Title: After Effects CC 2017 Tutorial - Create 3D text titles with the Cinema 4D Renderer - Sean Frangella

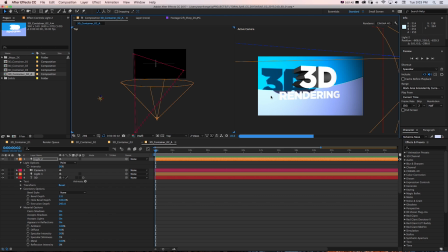And now we can start to see that's filling in our edges, but not adding conflicting extra shadows.
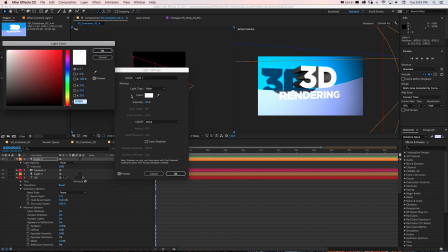And we can even give it a little bit of color if we go to our light settings and we want this to feel a little more realistic. Just a little bit of an orange tan color will make it feel a little more believable.
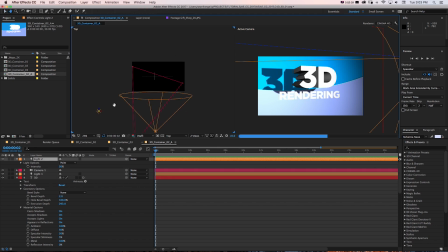And then we can even balance that out with a rim light in the back. So I'll just duplicate this light, move it behind our text, and then put it on the top and take this opacity down even more, like 25, just so we see some nice specular highlights on our edges.
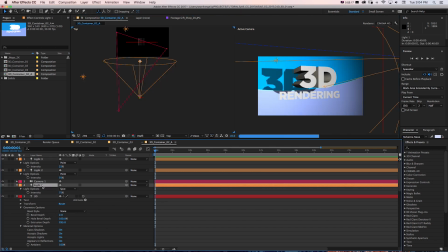And we take this main light, which we'll just rename key light, down a bit. It'll kind of balance things out a bit with our other lights. And we can just rename this left one fill light and this last one rim light. And there's kind of a basic 3-point light setup. And there we go. Now we're getting somewhere.
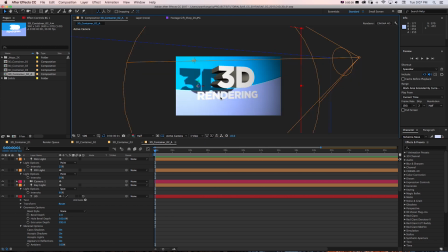So let's go back to one view and we can take a look at this.
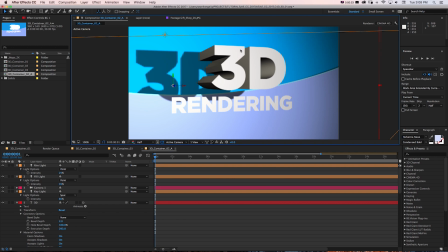Now, when you're dealing with 3D text and logos, what really makes this feel a lot nicer and catch a lot more light and highlights is if we do something with our bevel style on our edges. So right now it's none, so they're just completely straight. If we take a look at this, we can make it angular, concave, or convex.
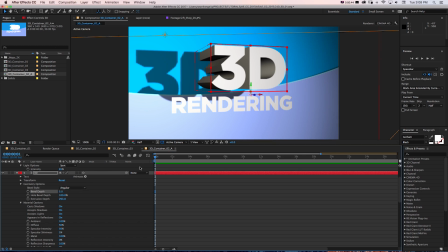So let's make it angular. If we turn this bevel depth up a bit, you can see it bevels our edges in an angular way. We could also take a look at these other settings for concave, which looks pretty cool with it indented like that, or convex, where it's a lot more rounded.
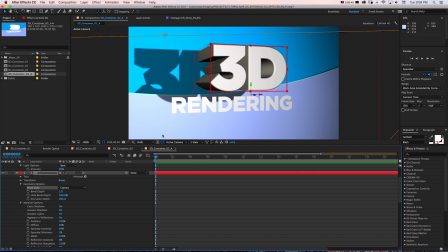I like that one, so I'm gonna stick with that. And one thing you might not use in After Effects very often that's really useful for 3D is this region of interest.
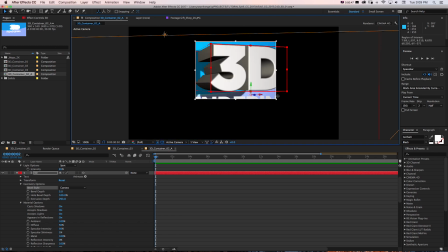If we click that, we can draw a box, and it's actually only gonna render this box while we're working rather than the whole frame. And if we kick this down to half, we're going to get a lot quicker results when really all we're looking at is this 3D text.
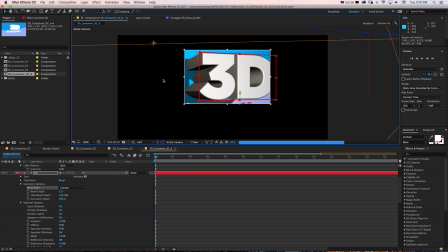And we don't necessarily need to see everything else and have that re-rendered every time. So it's a good little useful tool for 3D. Now, the other thing we can really start to work is our materials. Now, in the After Effects Cinema 4D renderer, as opposed to Cinema 4D Lite or the full version,
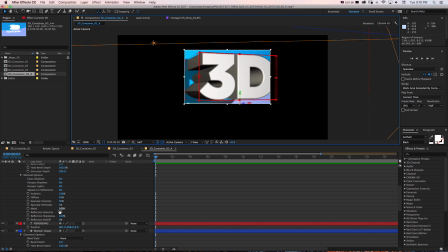materials are a little limited, but you can turn things up like reflection intensity, reflection roll-off, specular shininess, as well as diffuse and ambient to kind of adjust the materials between looking matte
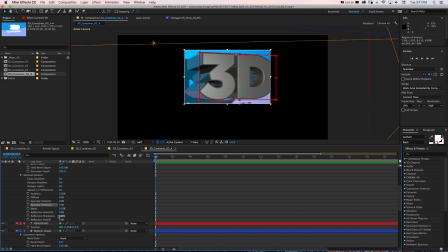and kind of getting this metal look where we can see it now based on the reflection intensity.
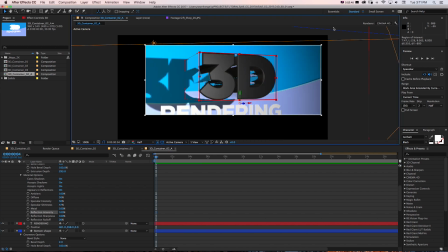If we turn this all the way up, the text is accurately completely reflecting the environment around it. So we see the blue reflection on the edges. We don't see anything in the front because if we look at our top view, there's nothing over here.
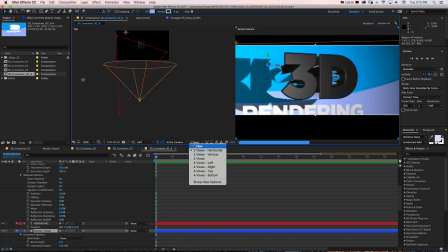So we're just getting black reflections.
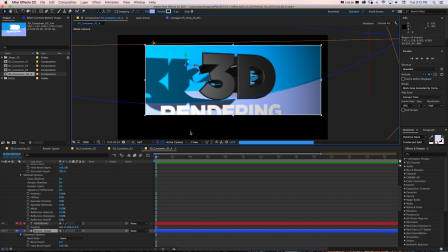Now, one way that you can really add to 3D reflections in After Effects and Cinema 4D is using what's called an environment layer. And what that'll do is let you insert a photo or a 360 HDR image like what we have right here in this example,
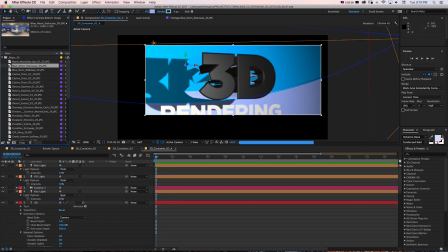and you'll actually see that in the reflection. So let me show you how that works. I'm gonna drag this neon blue one that I have into my scene.
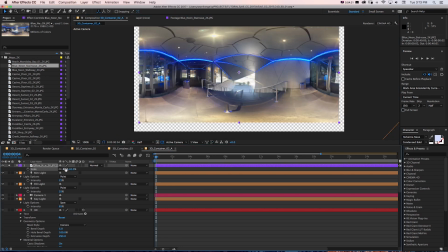If I scale this down and solo it, you can see it's a 360 photo of this entryway with some neon lights.
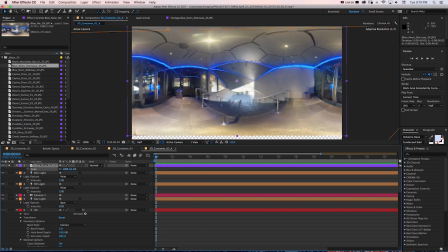So there's some cool visual interests in there.
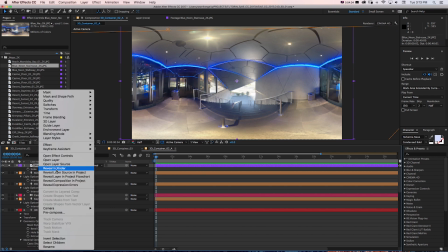And what we can do is right click on this and go to environment layer, and I'll unsolo that.
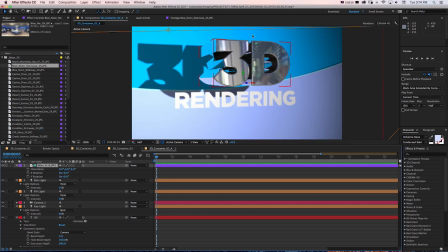And now you can see, we can actually see that photo reflected in our text in addition to the actual blue background. And we can rotate it or orient it differently. We can see it's rotating. If we want to rotate that for different looks in our text.
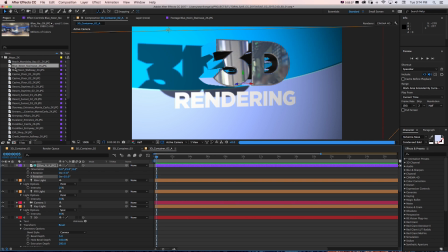Now, what's basically happening with this is it's taking this flat photo and mapping it around a sphere in our entire scene so that we see reflections from this photo in addition to the local reflections from these blue walls.